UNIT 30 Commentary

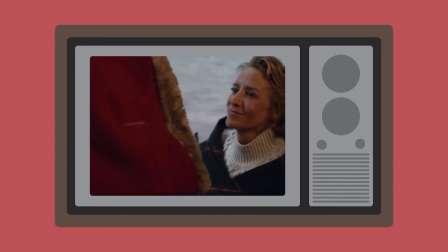However, we could say that using Santa Claus could create controversy due to media invisibility, as some people who celebrate Hanukkah may feel like they are not being represented.
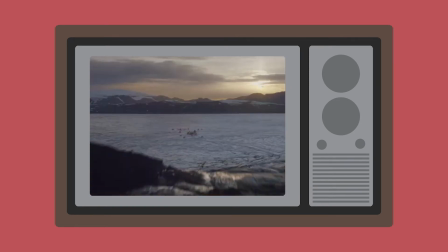From the beginning, there is a quiet and peaceful score, ambient sounds of the cracking logs from the fireplace,
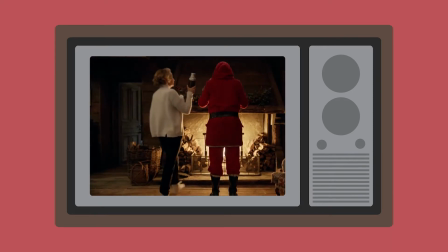and a warm palate, as Mrs. Claus helps Santa Claus get ready to deliver presents to children.
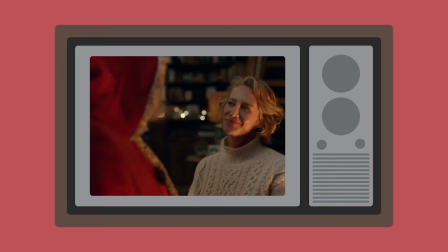There are The dialogue makes them feel more human and relatable, appealing to audiences through personal identity.
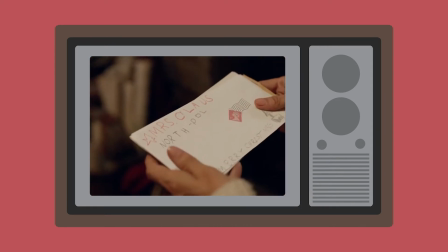Then further into the video there is a cutaway to a letter addressed to Mrs. Claus,
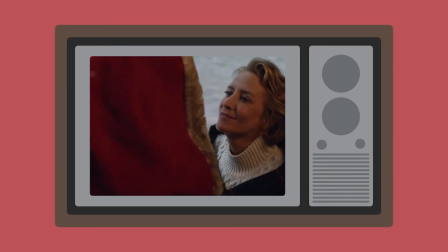and when she replies to Santa's question, any last minute requests, she lies, replying with, oh no, just spills.
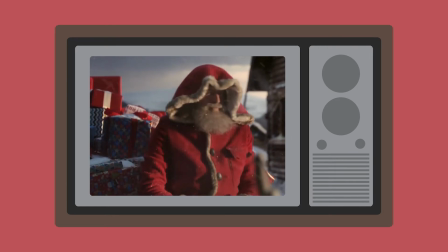This engages the audience through diversion, as the Barsteningma code suggests that texts create a sense of mystery to draw an audience in.
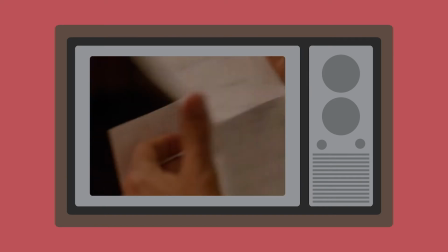After Santa flies away on his reindeer, which indicates the form is an anti-realist narrative,
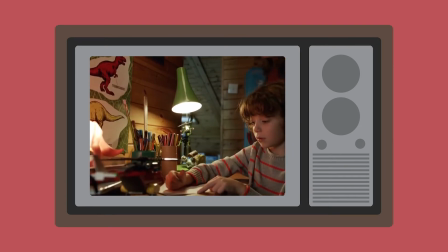Mrs. Claus returns to her letter, and a voiceover of a boy reading his letter begins.
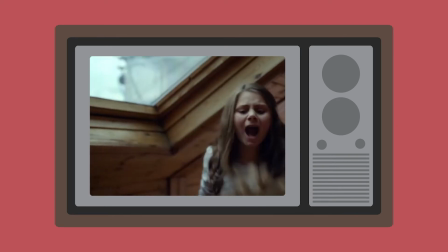We then see him writing as well as flashbacks to keep the audience engaged, and perhaps appeal to the audience to personal identity, especially those with siblings.
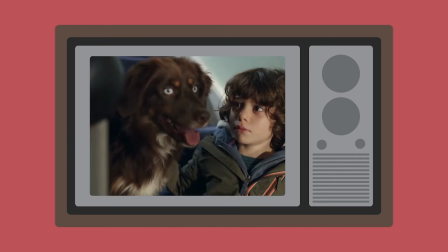We then cut back to Mrs. Claus scanning the letter to find his location, making it more realistic through a modern twist.
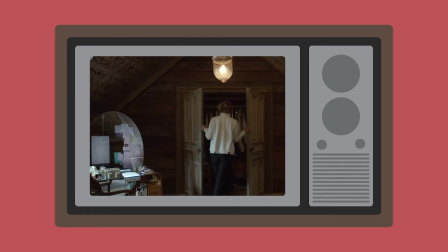It also creates enigma as we begin to wonder what Mrs. Claus plans to do.
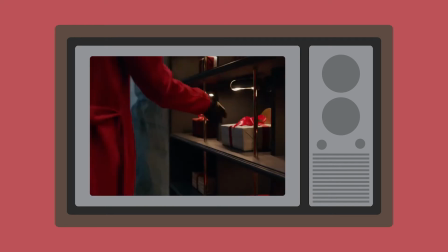We then see product placement as Mrs. Claus wears Marks and Spencer clothes as her own version of the Santa suit.
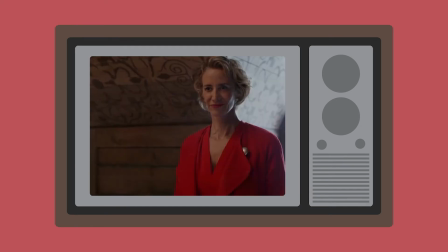When her dress is revealed, the score changes, becoming more dramatic, emphasizing the importance of these dresses as though they are superhero suits.
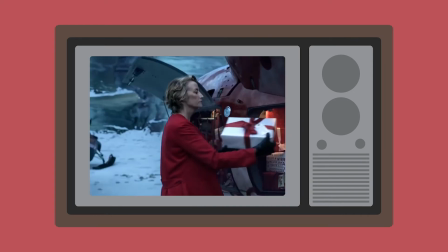She also brings out a present for a boy who seemingly annoys her sister constantly, creating enigma.
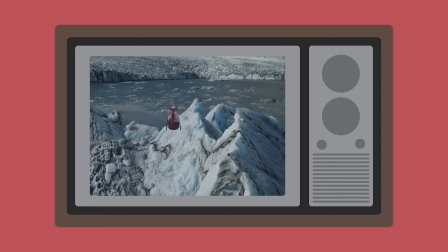She is also seen riding a snowmobile and helicopter.
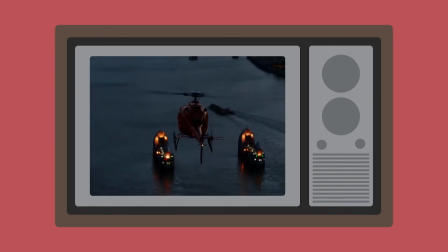This also creates the association between Marks and Spencer and being modern, as Mrs. Claus is a lot more gadgety than Santa Claus,
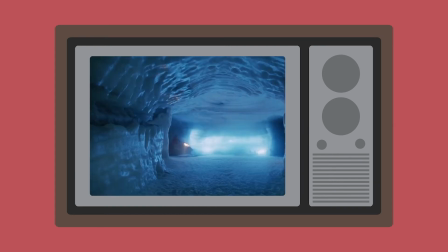as well as an association to comfort, as she is able to ride snowmobiles and helicopters in her clothes.
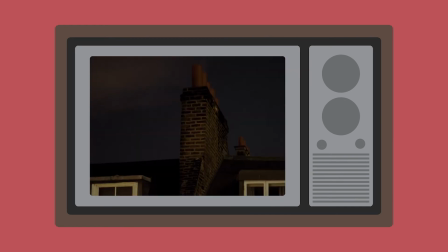When she arrives at Jake's home, there is a cutaway of a roof and a midshot of an amused Mrs. Claus creating diversion through humor.
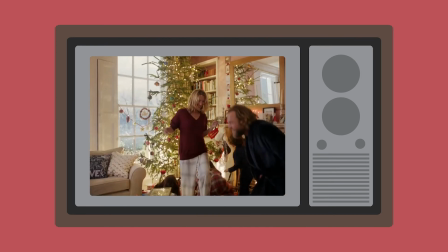And when the next day comes, the ad reveals that the present was in fact a gift from the little boy to his sister,
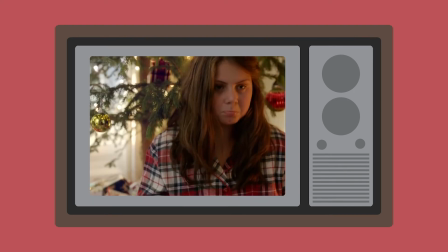and the voiceover resumes, revealing that the boy does love and care for his sister,
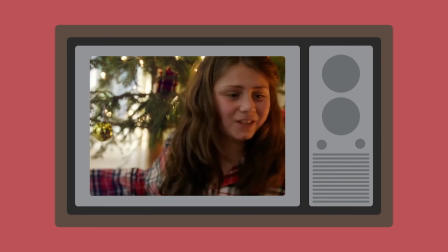creating this alternative representation for lots of little boys, and associates Marks and Spencer with love and family, appealing to the family audience.
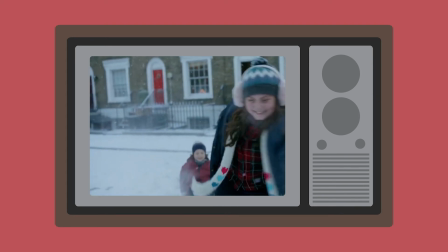The mystery of why Mrs. Claus was willing to give a present to the little boy is answered,
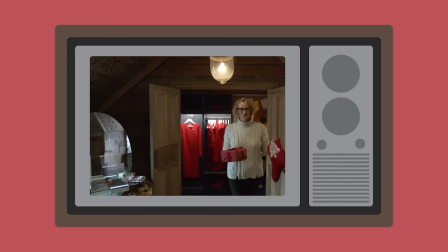and also discredits the idea that naughty children don't deserve presents because all children have their own side of the story,
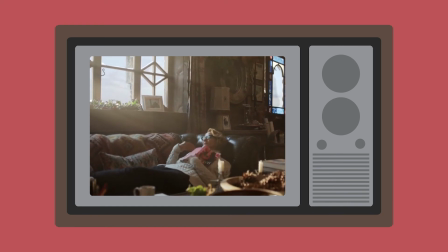making it a quite heartwarming message.
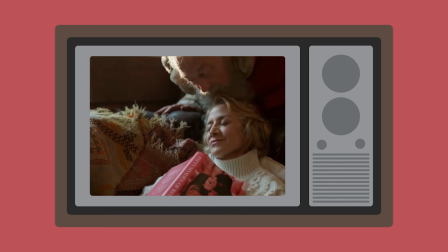At the end of the ad, there was also a direct address, establishing a connection between the viewers and the character, and in turn, Martin Spencer.
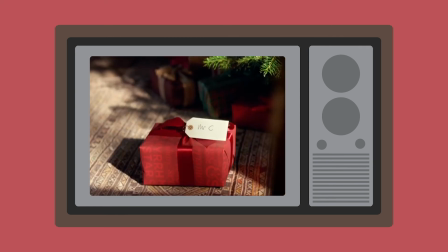This ad is also in the style of a parody, as it has a modern twist built into it and focuses on a more underrated character, Mrs. Claus,
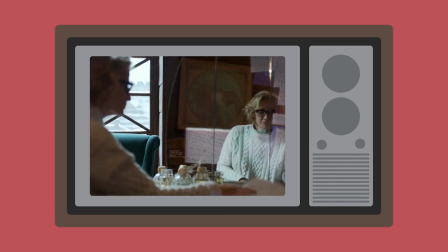which would appeal to a female audience through personal identity, as well as the fact that they are being represented in a folklore that was male-dominated.
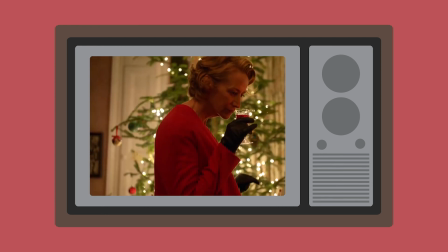I think the decision to create an ad based around Santa and Mrs. Claus was a smart decision as Martin Spencer is
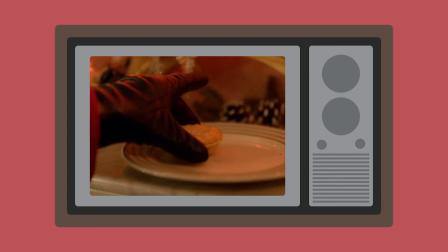suggesting that their products are gifts and are associated with this idea of giving and having the ability of satisfying people's wants and needs.